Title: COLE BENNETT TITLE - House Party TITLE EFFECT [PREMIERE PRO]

youtube what's good we're back in this thing today we're going to be going over the title from the new lyrical lemonade music video house party you guys have been asking for a lot of like titles and just different ways you can use text and i think the way cole did this in the music video is actually really cool and unique so i just wanted to go over how to do it it's pretty simple it just takes a little bit of nesting and a few effects and we can get a really cool look obviously like i always say don't copy the effect exactly i know when i did the bad boys music video and stuff i saw a lot of people kind of taking the title sequence exactly for what it is so don't do that here, just take the tips and kind of make your own title sequence from that. If you're new here, what I do is a lot of music video effects and breakdowns of music videos. So if you're not subscribed, go ahead and do that. We as a community are going for 100,000 subscribers by the end of the year. If you have a friend that's interested or anything, feel free to share it with them. If you haven't already liked and comment, it really does help push my content to a wider audience and kind of expand the channel and help it grow. So it only takes a second from you and it's really appreciated. I know it's kind of annoying me always asking for it, but it does go a long way and it really is appreciated. If you want to go above and beyond and support the channel as well as get yourself some high quality music video editing assets.
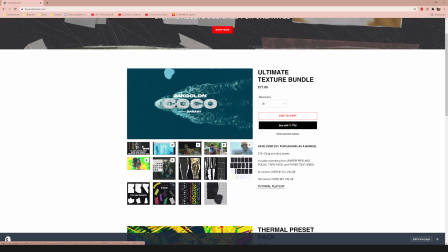1:09 We're actually going to be using one of them in here. You can go over to my website, brandalmata.com. On there, there's presets and overlay packs, stuff that helps you save time while editing.
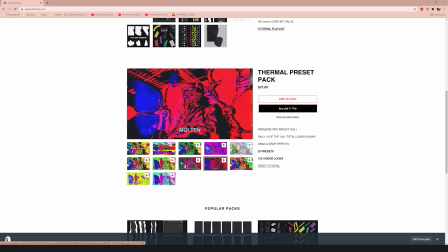1:16 While I'm recording right now, I have a few packs on there and I plan on dropping like one a month probably. So if you're watching this and it's in the future, there's a good chance that there's some more stuff on there. So go check it out. It's obviously not necessary, but it is appreciated and it's the best way to support me as a creator. Also be sure to follow me on all social medias, Twitch, Instagram, TikTok, Twitter, all that stuff. I like interacting with you guys outside of YouTube. So if you're interested and just want to stay up to date with what I'm doing, feel free to check them out. I'll have all the social medias linked below. But yeah, that's enough talking. Let's get into the video, break down this title because I really do like this title.
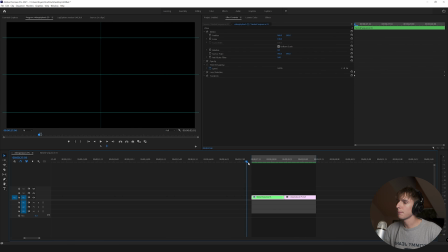1:44 So now that we're in Premiere, I'll play my version and Kohl's. My version's first and then Kohl's. So you can see house party and then Kohl's. It's pretty similar. Obviously it's a little bit different. I didn't want to have it exactly the same, but all the concepts are there.
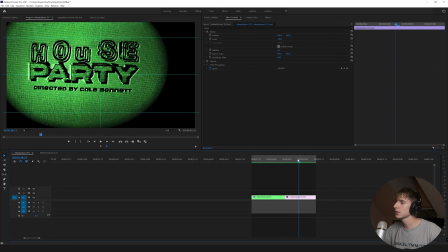1:58 Basically how to get similar looks. I use different fonts, obviously, and a little bit different stuff. Pretty sure he actually recorded a CRT TV here and I'm going to be using my CRT pack.
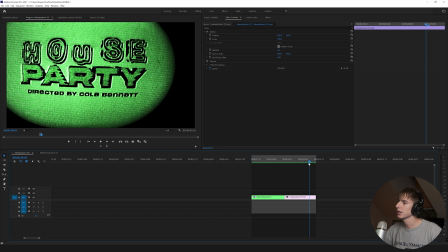2:07 Honestly, very similar of a look. So I'll be showing you how to get that. So the first thing you're going to need is some kind of background to use.
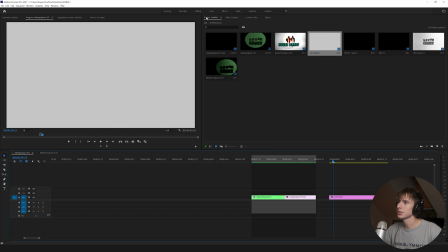2:14 If you don't have video footage, no worries. You can just use a color mat. So to do that, just go to your project tab and then go to new item and then go to color mat. Click OK and then choose a color. I just chose like a little bit of grayish white. Doesn't really matter. We're to be using a gradient tool on top of it in a second. Anyways, it doesn't really matter too much. I'm gonna go ahead and make that 25 frames long.
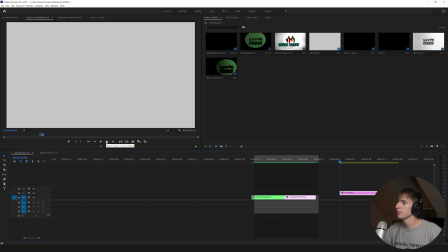2:33 So if you hold shift on your keyboard, and go click the step forward frame 12345, it will do five frames at a time.
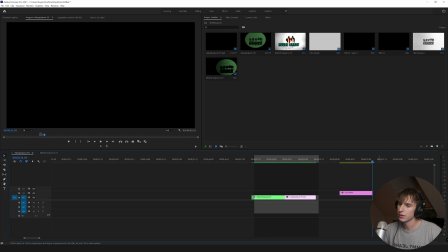2:42 So five times five is 25. Quick maths.
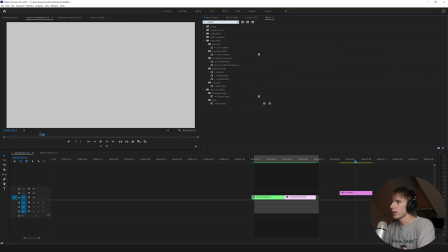2:45 And then what I'm going to do is go to effects and type in gradient, this is just going to give the background a little bit different of a look for us, we're not going to use any colors.
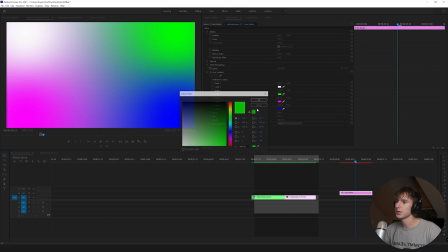2:53 Actually, we're just gonna use different shades of white. So maybe the top left corner will be pure white. And then we'll have a little bit of gray over here.
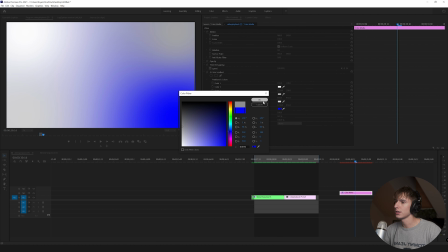3:00 Basically just choose different shades of grayish whitish just so it has a little bit of a variance and it's not just completely white screen.
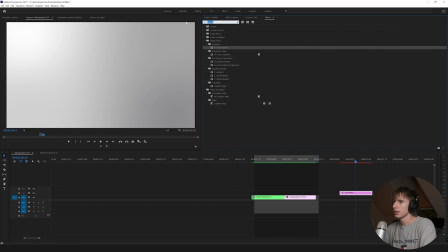3:07 After that, I'm going to go ahead and go to the effects and add some noise. Basically just going to make it a little bit more of a textured background. I'm going to turn off color noise and maybe do something around like 30 to 40. It doesn't really matter, whatever you want. It also helps sell the TV effect a little bit more even on top of the preset.
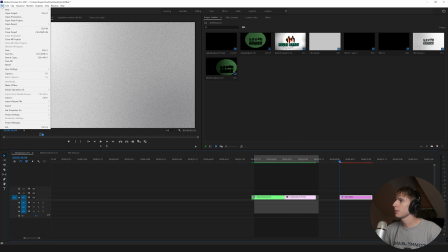3:24 But yeah, I just thing looks good. And then you're going to want to add some kind of titles. So I'm going to go ahead and click new, and then go to new legacy title here.
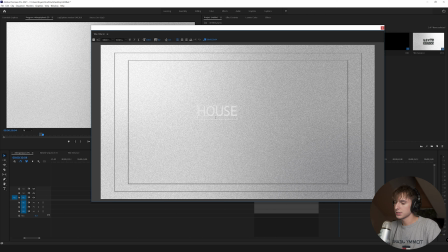3:33 And then you're going to be able to type, I'm just going to type house, press enter party, and then direct did by Brian. We can pretend we've directed it. And then I'm going to go ahead and have it so it centers all of them. And then we can go ahead and just find some fonts that we want to use.
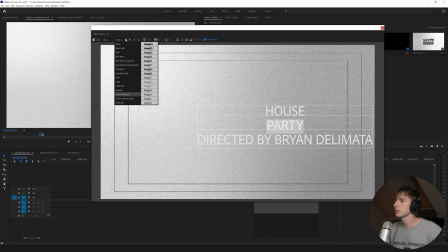3:52 It really doesn't matter what, fonts you use. If you want to find some good fonts that are like stylized and stuff, I'd recommend dafont.com.
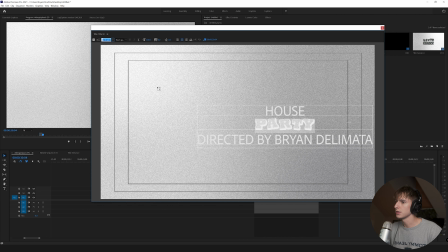4:00 That's where I got basically all the fonts I'm going to be using here for a different font here.
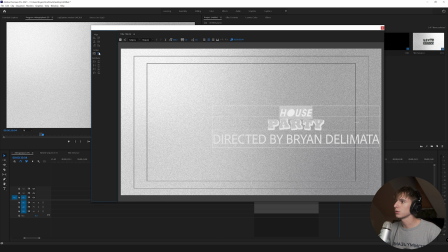4:04 Don't want to copy him exactly, so just find some fonts that you think look cool, and then I use the action tool to center it. One thing I just wanted to do in this, have a bold font down here.